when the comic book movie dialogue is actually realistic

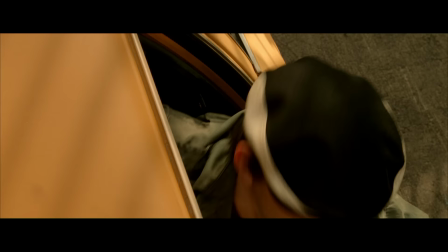(4:22) Move the damn car!
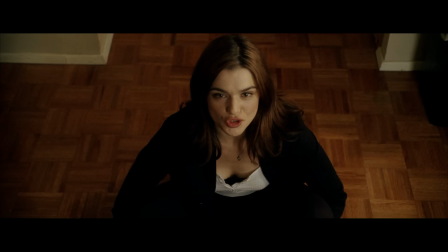(4:24) if this is some kind of spell or something don't you need candles and a pentagram for it to work what
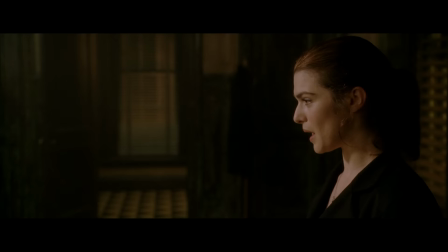(4:31) do you have any oh was it supposed to be hot or cold in front of the chair well I thought that with your background you could at least point
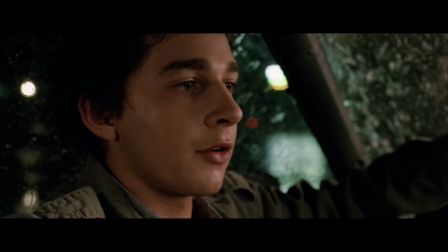(4:40) me in the right direction yeah okay sure then
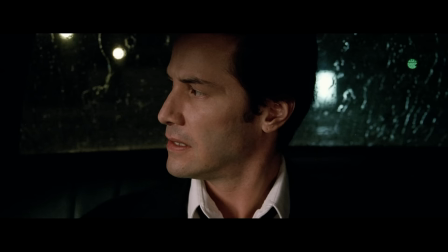(4:45) why don't I apprentice something besides driving then John John so what's gonna happen
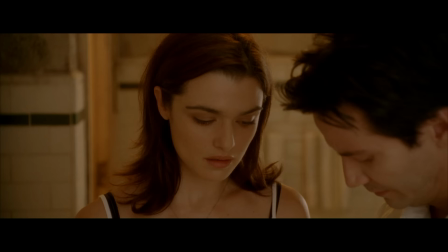(4:56)
And this is as true for the character as it is for the movie at large.
Don't ask me if there's water in hell.
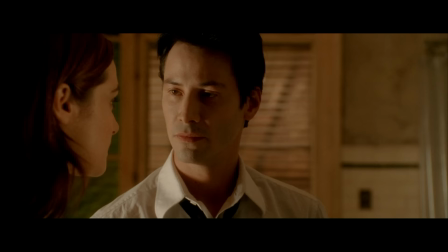(5:02) So water in hell.
At least... Until it really matters.
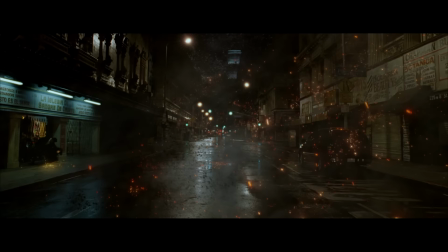(5:09)
Because concepts and rules and histories, well they are explained.
Angels and demons can't cross over onto our plane.
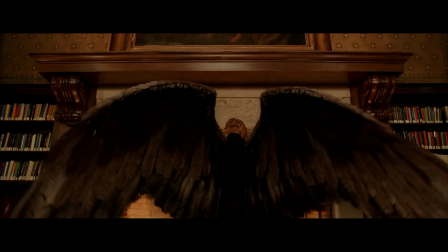(5:17)
Just not until after they're first shown.
So instead, we get what I call half-breeds.
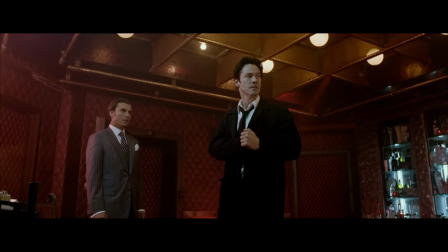(5:24) I'll deport you, sorry-ass rape you to stand, you half-breed shit.
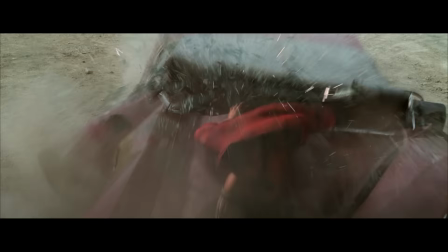(5:30)
For instance, within the unknown rules of a world where a man can be struck by a car and walk away unharmed,
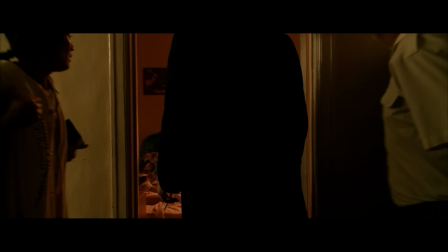(5:37)
where a girl can be found crawling up her bedroom walls, John Constantine can walk into a room and remain entirely matter-of-fact about it.
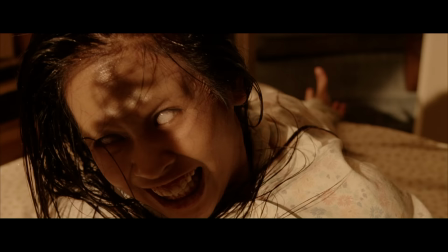(5:45)
We can discern just from the way Constantine interacts with his environment and those around him that all this is normal for him,
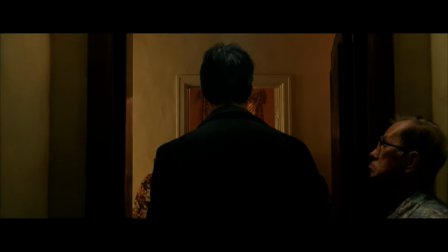(5:54)
while also observing from the behavior of everyone else that it isn't normal to most people.
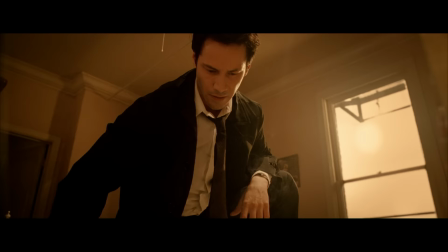(6:00)
This is important because it means that when Constantine's behavior changes and he reacts to something that makes him hesitate,
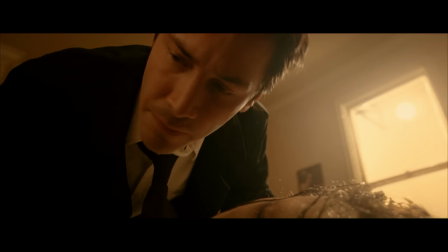(6:09)
we now know without exposition that something within the rules of this world is now considered abnormal.
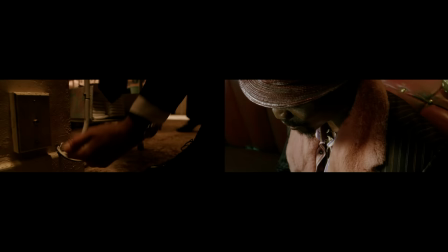(6:18)
The dynamic is clear. We simply lack the finer details. That is, until a couple scenes later,
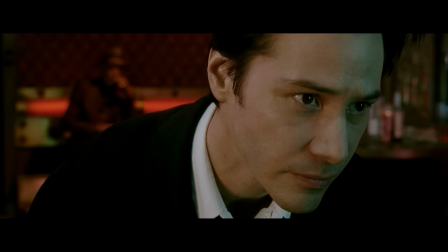(6:25)
and the result
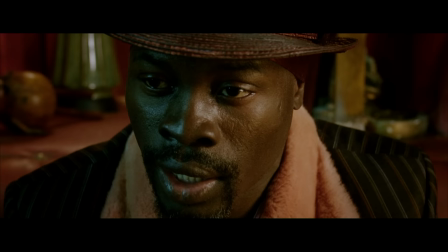(6:31)
isn't so much dumps of exposition as it is clarification.
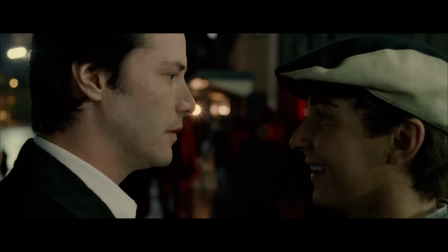(6:37)
One scene introduces us to an idea, I can get in?
If you can get in.
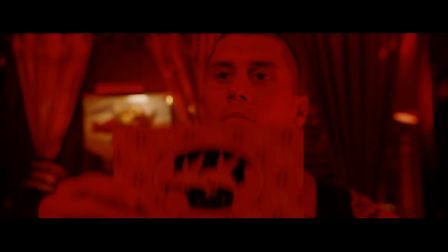(6:44)
And then a later scene, It's a bear though, right? Clarifies that idea.
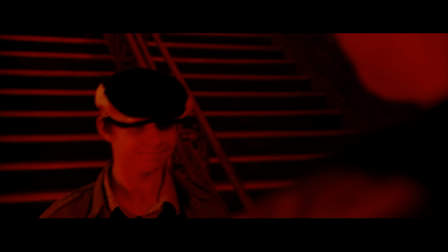(6:49) Two frogs on a bench.
With concrete information.
Two frogs on a bench.
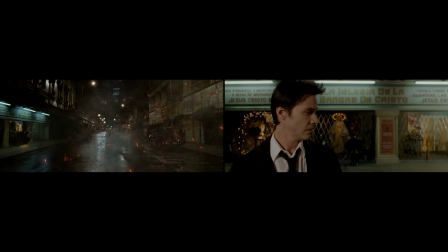(6:58)
Sometimes this can work the other way too, resulting in payoffs. Something can be explained in one scene.
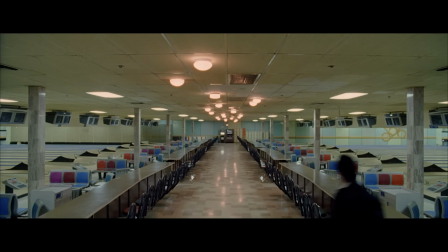(7:05) Happens to everyone the first time.
and then used as shorthand later on.
Beeman! Sulfur.
Or take this example of these ideas being sort of layered together.
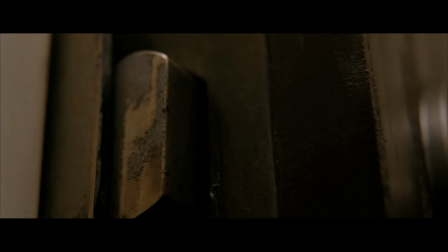(7:22)
In this scene, we're shown visually what happens when a character crosses over into hell.
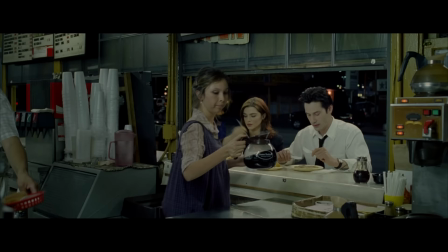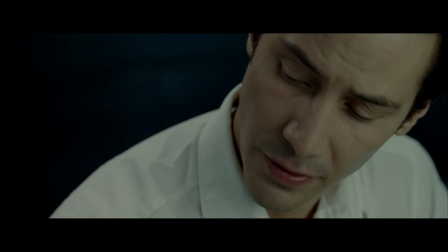(7:32)
But it isn't until this scene where what was shown abstractly gets clarified through dialogue.
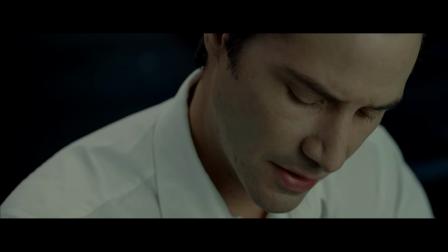(7:40) But when you cross over, time stops.
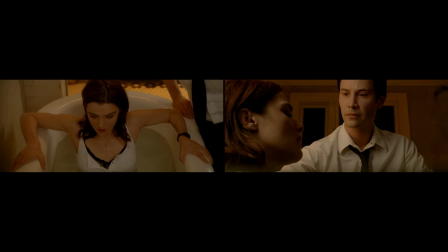(7:45)
Now, putting these two elements together, Time stops. this yet even later scene in the bathtub can now be played like this.
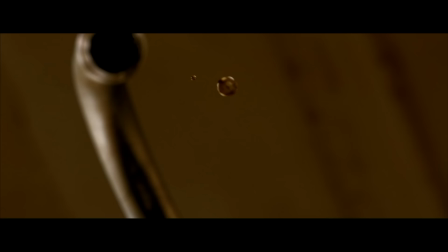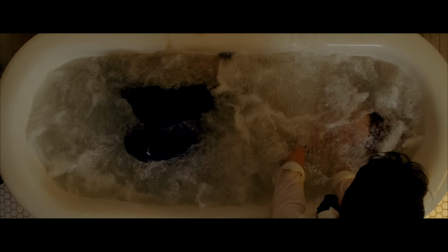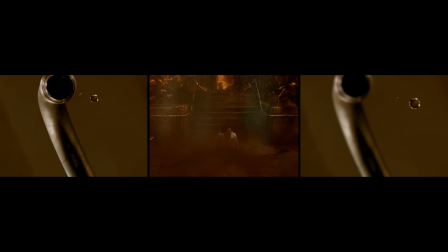(8:06)
In the original shooting script for the film, there was a whole sequence inserted in the middle of this shot that showed Rachel Weisz's character crossing over.
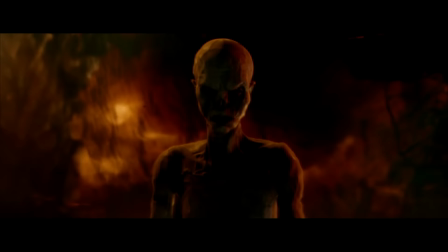(8:15)
Director Frances Lawrence took it out to make her journey there at the end of the movie more impactful,
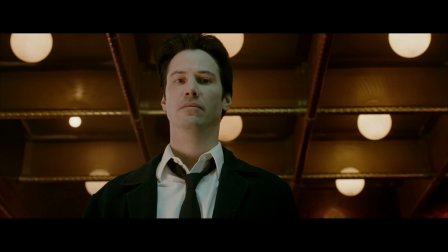(8:20)
and he could do that because of the shorthand he had established using the complementary nature of the previous two scenes.